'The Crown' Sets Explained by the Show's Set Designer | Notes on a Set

One of the first things I ever did about 4 years ago was to go on a tour of the Real Britannia,
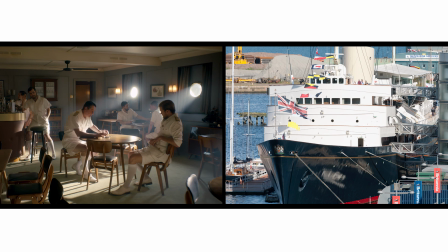[8:17]
which is moored in dry dock in Edinburgh. Our VFX department went up there,
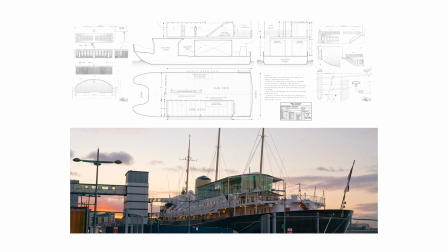[8:22]
sent up a drone in order to record the shape and the size of Britannia and to see what I could improve upon for dramatic purposes.
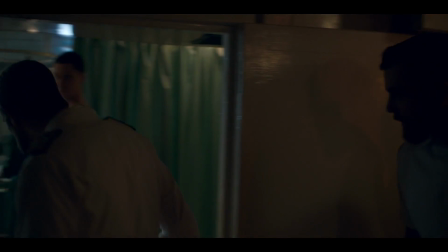[8:30]
The Officer's Mess on the Royal Yacht Britannia, which is the boat on which Philip has done his world tour,
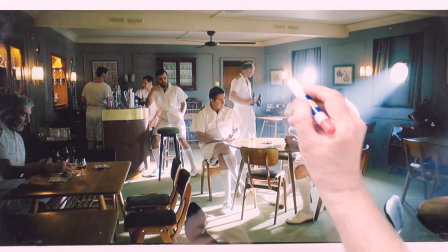[8:35]
has left Elizabeth behind, has left his entire family behind. So the key things here are the fan and the low ceiling.
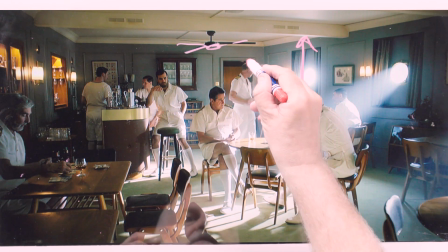[8:44]
We've got almost no distance there. You can see that there's barely any headroom above that tall man's head. And one thing I did with this as well, and I think it's perceptible in this shot, but I made it deliberately boat-shaped so that this wall here
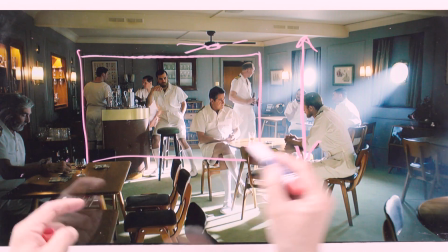[8:59]
is much narrower in this direction, which I think reminds everybody that they're on a boat when they're actually on a soundstage.
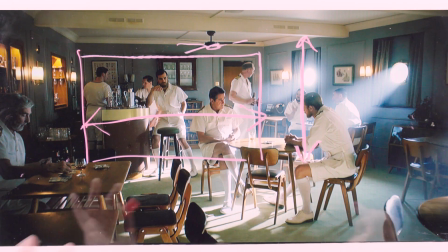[9:08]
The camera sometimes picks it up, but even if it doesn't, you're reminded you're on a boat by low ceilings and pointy walls.
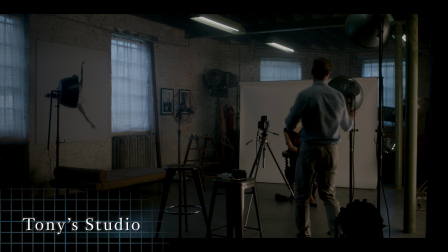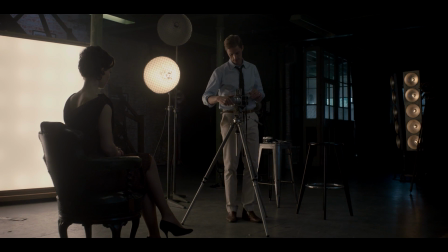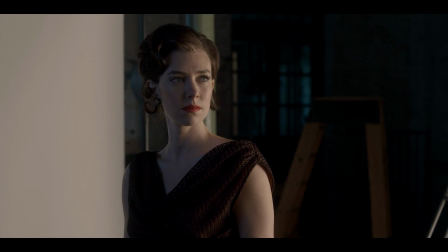[9:29]
This scene is from episode 4, when Tony and Margaret meet.
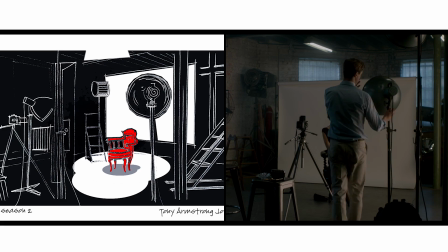[9:33]
Tony Armstrong-Jones and Margaret. Tony, her future husband. Tony Armstrong-Jones, we know, I did forensic research into his studio. He likes to shoot using daylight, but you can't do a studio without sticking in a few lamps.
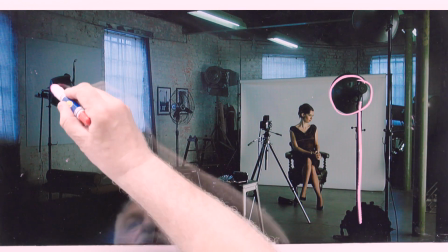[9:47]
So we put in the lamps in order, really, just to say photo studio,
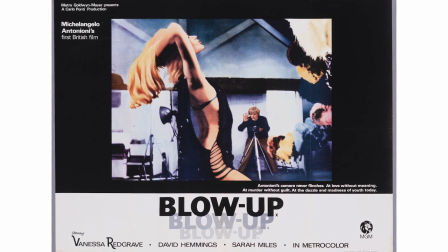[9:51]
because I think you can never do a photo studio either without referencing Antonioni's blow-up.
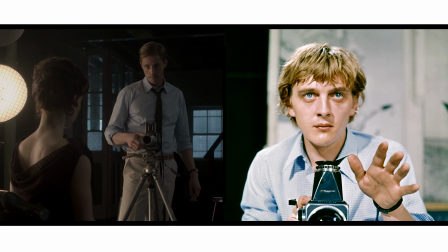[9:56]
So you'll see that Tony Armstrong-Jones is pretty much wearing what David Hemmings wore in Blow Up. The other thing we wanted to do very much was to isolate Margaret.
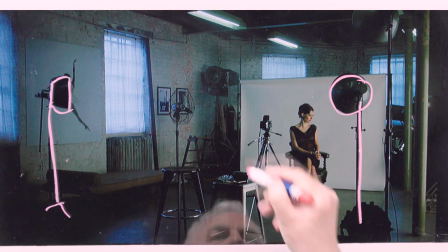[10:04]
So there is this big white screen behind her, and you can see that she is kind of isolated within it,
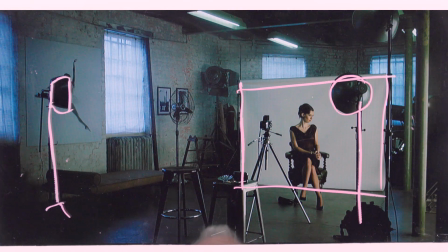[10:11]
and she's surrounded by none of the things that she's normally surrounded by, and none of the things that she expects to be surrounded by.
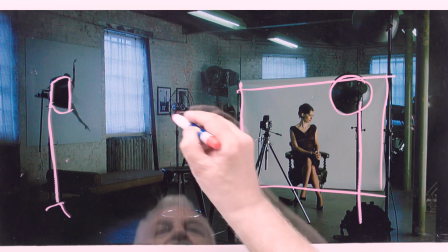[10:20]
Some of the photographs on the wall to avoid copyright issues are by me. Just there and there.
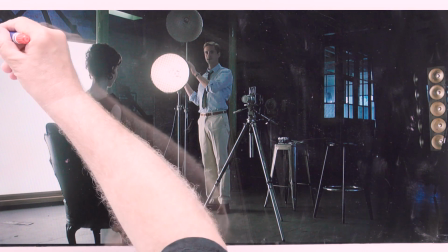[10:26]
Part of the research told us that this light panel was something that Tony Armstrong-Jones actually owned and actually used.
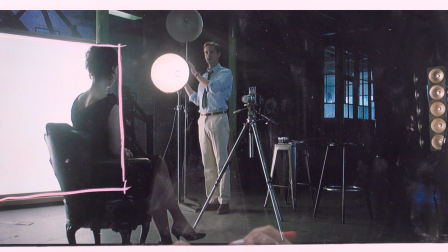[10:34]
And it's something that we built, therefore, and we'll be carrying on using. We still own it. Everything that you see is absolutely of the period, if not earlier than.
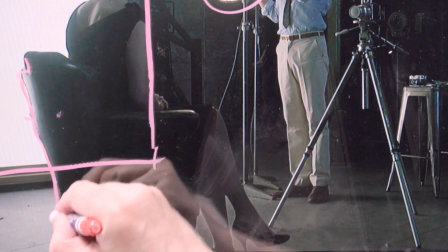[10:42]
And this is the little detail that we thought was the little royal detail that would make her feel at home.
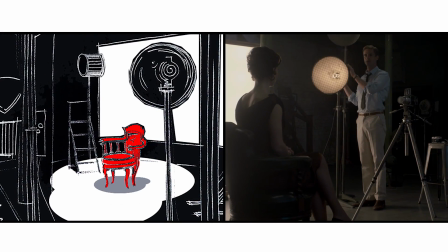[10:48]
And it was where she sat immediately, this period chair. It's kind of like a shabby chic version of what you'd find in Buckingham Palace. I'm not allowed to talk about season 3, but when we get to season 3, you'll see that this remains a constant.
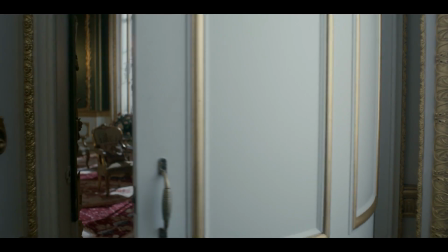[11:02]
Placing our new actors in a familiar environment, I think,
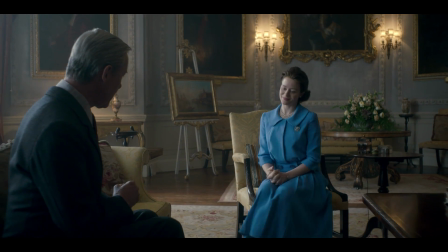[11:07]
will kind of aid the storytelling, and you will know that you're in familiar territory with, albeit with unfamiliar faces.